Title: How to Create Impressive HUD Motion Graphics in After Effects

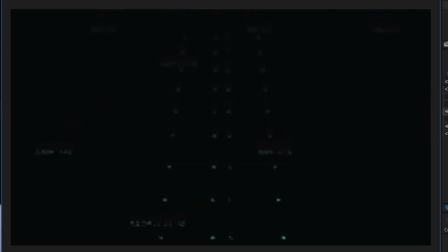(4:08)
This allows the fractals to reveal the graphics below, creating a sense of depth and movement. By using this technique, the fractals add an additional layer of visual interest and movement to the scene, making it more engaging for the viewer.
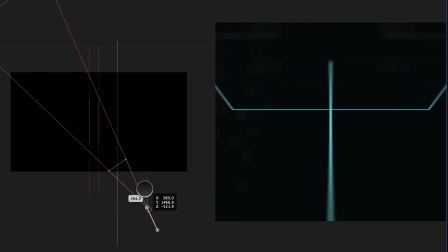(4:20)
I make any necessary final adjustments to the camera motion and focus settings to ensure that the composition is visually balanced and the movement is smooth. I pay attention to the details, such as the movement of the camera, the focal length, and the depth of field, to make sure that the final product is polished and visually pleasing to the viewer.
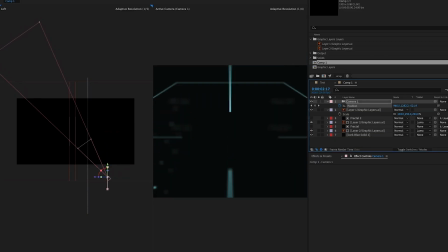(4:39)
This step is crucial in creating a cohesive and engaging visual experience.
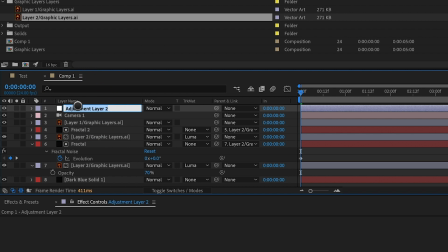(4:44)
To enhance the visual appeal of the composition, I add an adjustment layer to the top of the stack and apply two effects.
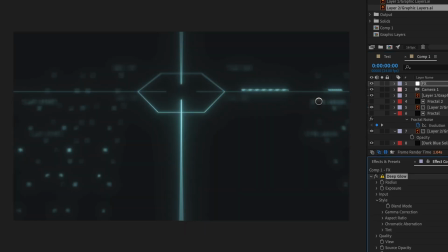(4:51)
The first effect is Deep Glow, which creates a subtle organic halo around the edges of the graphics, adding depth and dimension.
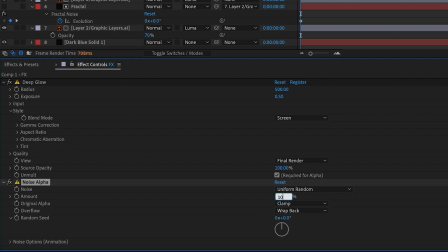(4:58)
The second effect is noise alpha, which adds a subtle texture to the piece, creating a more organic and natural feel.
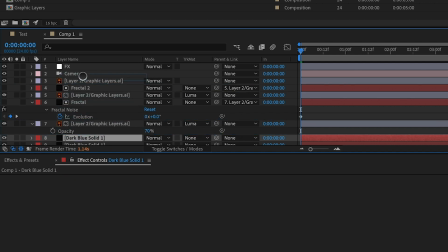(5:07)
To add contrast to the scene, I duplicate the background solid and I drag it to the top of the layer stack.
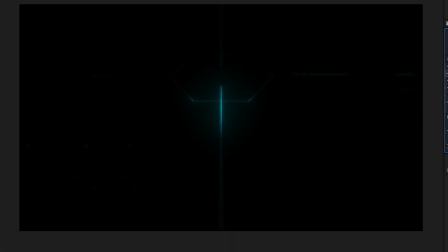(5:13)
I then set the blending mode to overlay. This darkens the scene and adds more contrast, making the graphics pop and stand out.
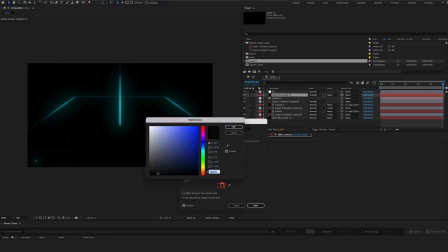(5:21)
This helps in creating a more dynamic and visually interesting composition by adding contrast to the piece.
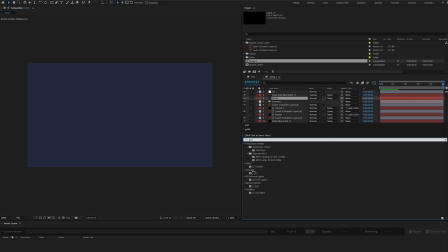(5:28)
Finally, I add a solid layer near the bottom of the layer stack. To this solid layer, I apply the grid effect.
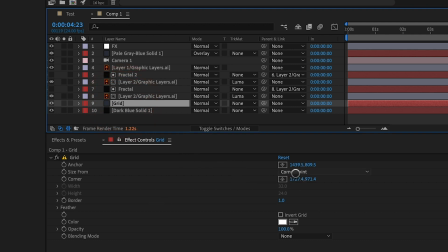(5:35)
I adjust the settings of the grid to achieve a size that complements the other elements in the composition.
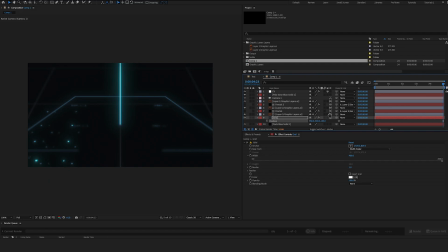(5:40)
By adding a grid, I create a sense of structure and organization in the design, and also help to establish a clear visual hierarchy.
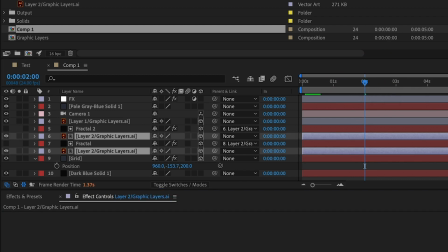(5:50)
Additionally, to create a sense of depth and movement in the scene, I duplicate some of the assets and I offset them slightly.
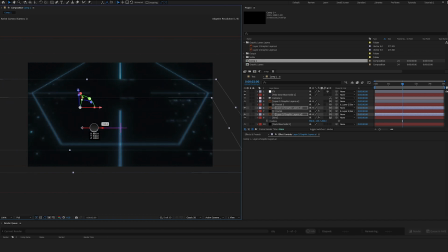(5:56)
This creates the illusion of more elements and activity in the scene, making it more dynamic and engaging for the viewer. This technique also helps to add interest to the design by creating a sense of movement and depth.
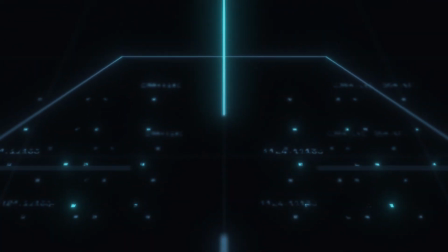(6:08)
And there you have it, my techniques for enhancing flat vector graphics, specifically for HUD and UI design, by adding depth and dimension. I hope this was both informative and entertaining for you. If you enjoyed the video, please hit that like button and consider subscribing to my YouTube channel for more content just like this. Your support means the world to me and it helps me to continue creating content. I would love to hear your thoughts on the video, so please leave a comment or question below. As always, thank you for watching and I look forward to connecting with you in my next video.